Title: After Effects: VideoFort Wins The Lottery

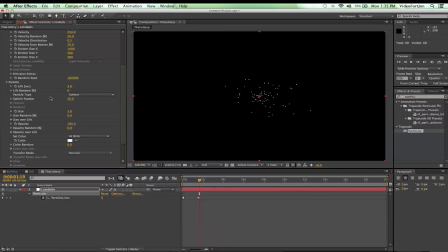We are going to change our particle life to 20. Bring that up. And that's the length of our duration, so that means that these won't die out on us.
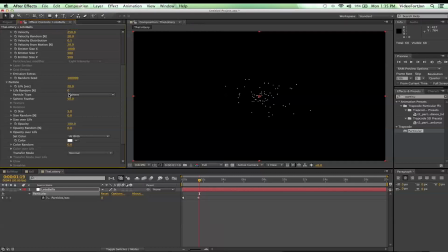Don't go dying on me now. And then we'll change particle type to textured polygon. And what that's going to allow us to do is take our ball and put it into there.
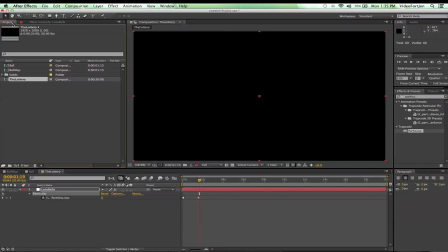But what we need to do first is go to our project window and bring our ball comp in. And we can turn it off because we don't need to see it. We'll go back to our effects window and select Lotto Balls.
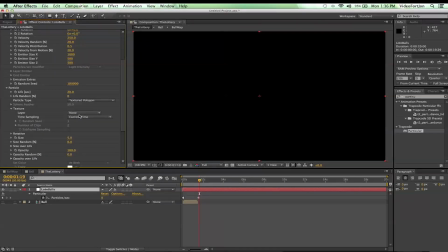And go back down underneath our texture window. And now if we go to layer, we can choose ball. And once we get to
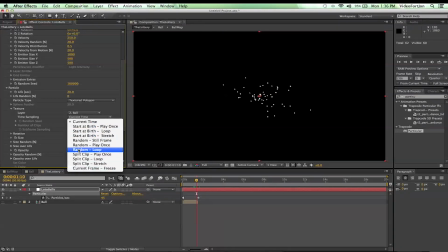time stamping, we got to go to time sampling and choose random still frame.
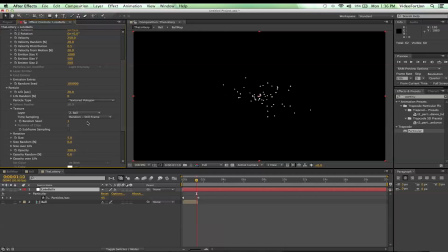And that's important to do because that will give us the different balls numbers on there. And once we bring up the size, I'll bring it up to 80, get nice and big,
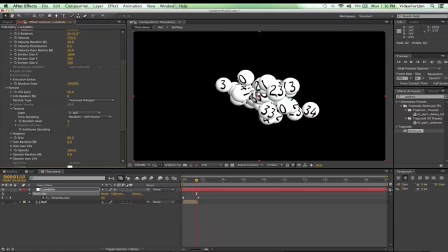boom, you can see our balls, lots of them, they're huge.
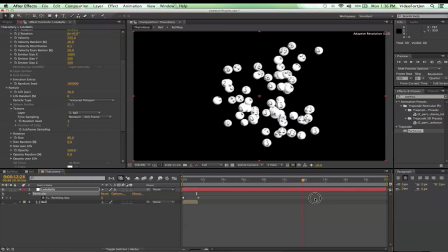So we can scrub through now in time, and we've got our lottery balls. Some of them are repeating, but let's be honest, it's not that big of a deal because we can do a lot of stuff avoiding that.
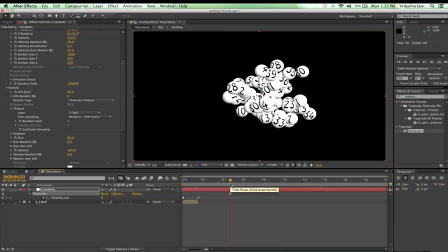It's not a real lottery, so we can cheat and have more than one. That's fine. No one's gonna go crazy over that. So let's go ahead and go back down to physics.
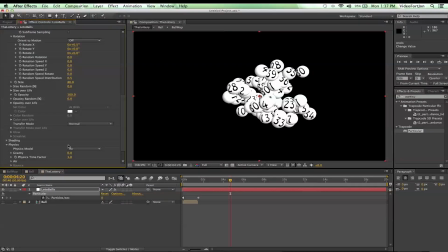If we drop that down, we're just gonna check out some settings in here real quick. We can change the, make sure it's on air. So after we make sure that it's at air, we're going to go down to air and change our air resistance.
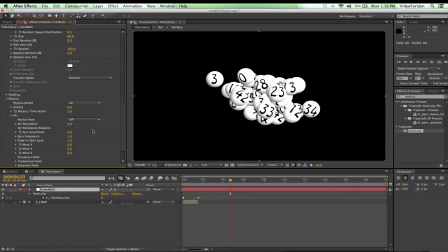Let's bring it up to like 4. That'll kind of make the balls float a little more. Give them a little more resistance to the air and stuff.
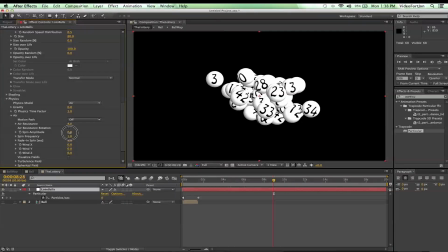And let's also bring up spin amplitude. Oh, we're crazy on this one.
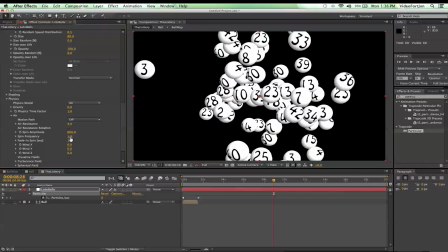Boom. Let's try out 600. And the spin frequency, let's get it up to 2.
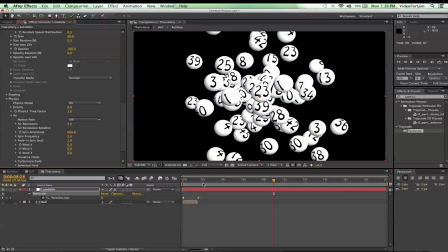So that's really going to give us a nice, you know, spread out effect here.
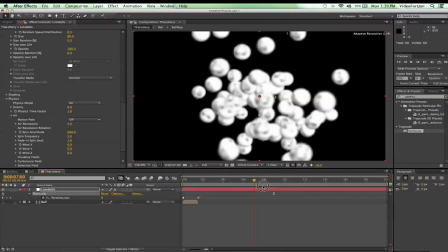We'll just be all flying around. You know, I feel like it really is the lottery.
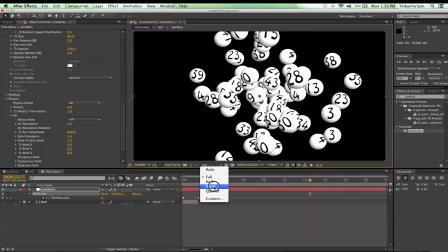I'm going to bring down this resolution just a little bit to a third. See that better.
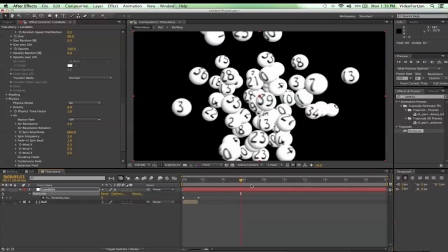Now I can scrub through. So yeah, that's pretty nice. From here, we can make it look a little bit better. Let's go up to composition.
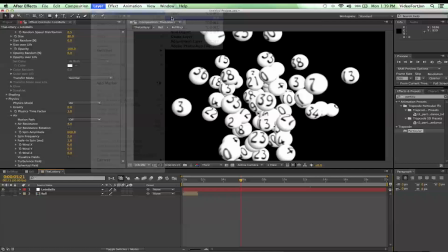Actually, let's go up to layer, new, solid. And white solid's fine.
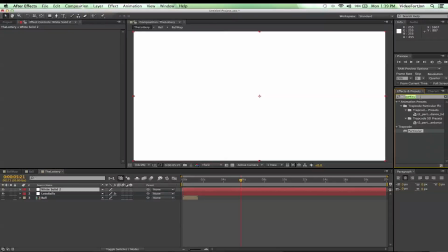We're just gonna add a ramp to this. So search for a ramp. And if y'all don't remember, a ramp is a gradient. That's all it is.
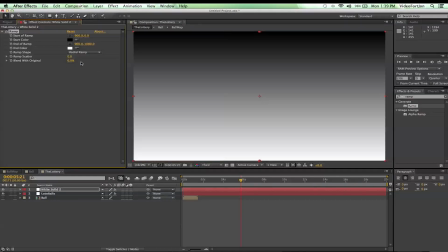Throw that on there. I am going to make a radial ramp and pretty much just reverse these colors.
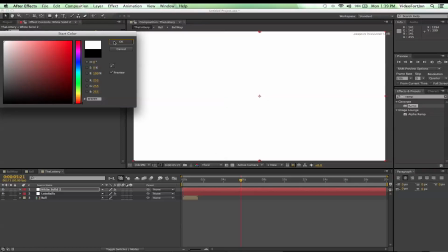So I'm going to set that to white and this to black.
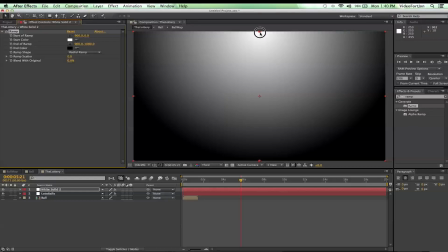Give us a nice little look there. And also center this.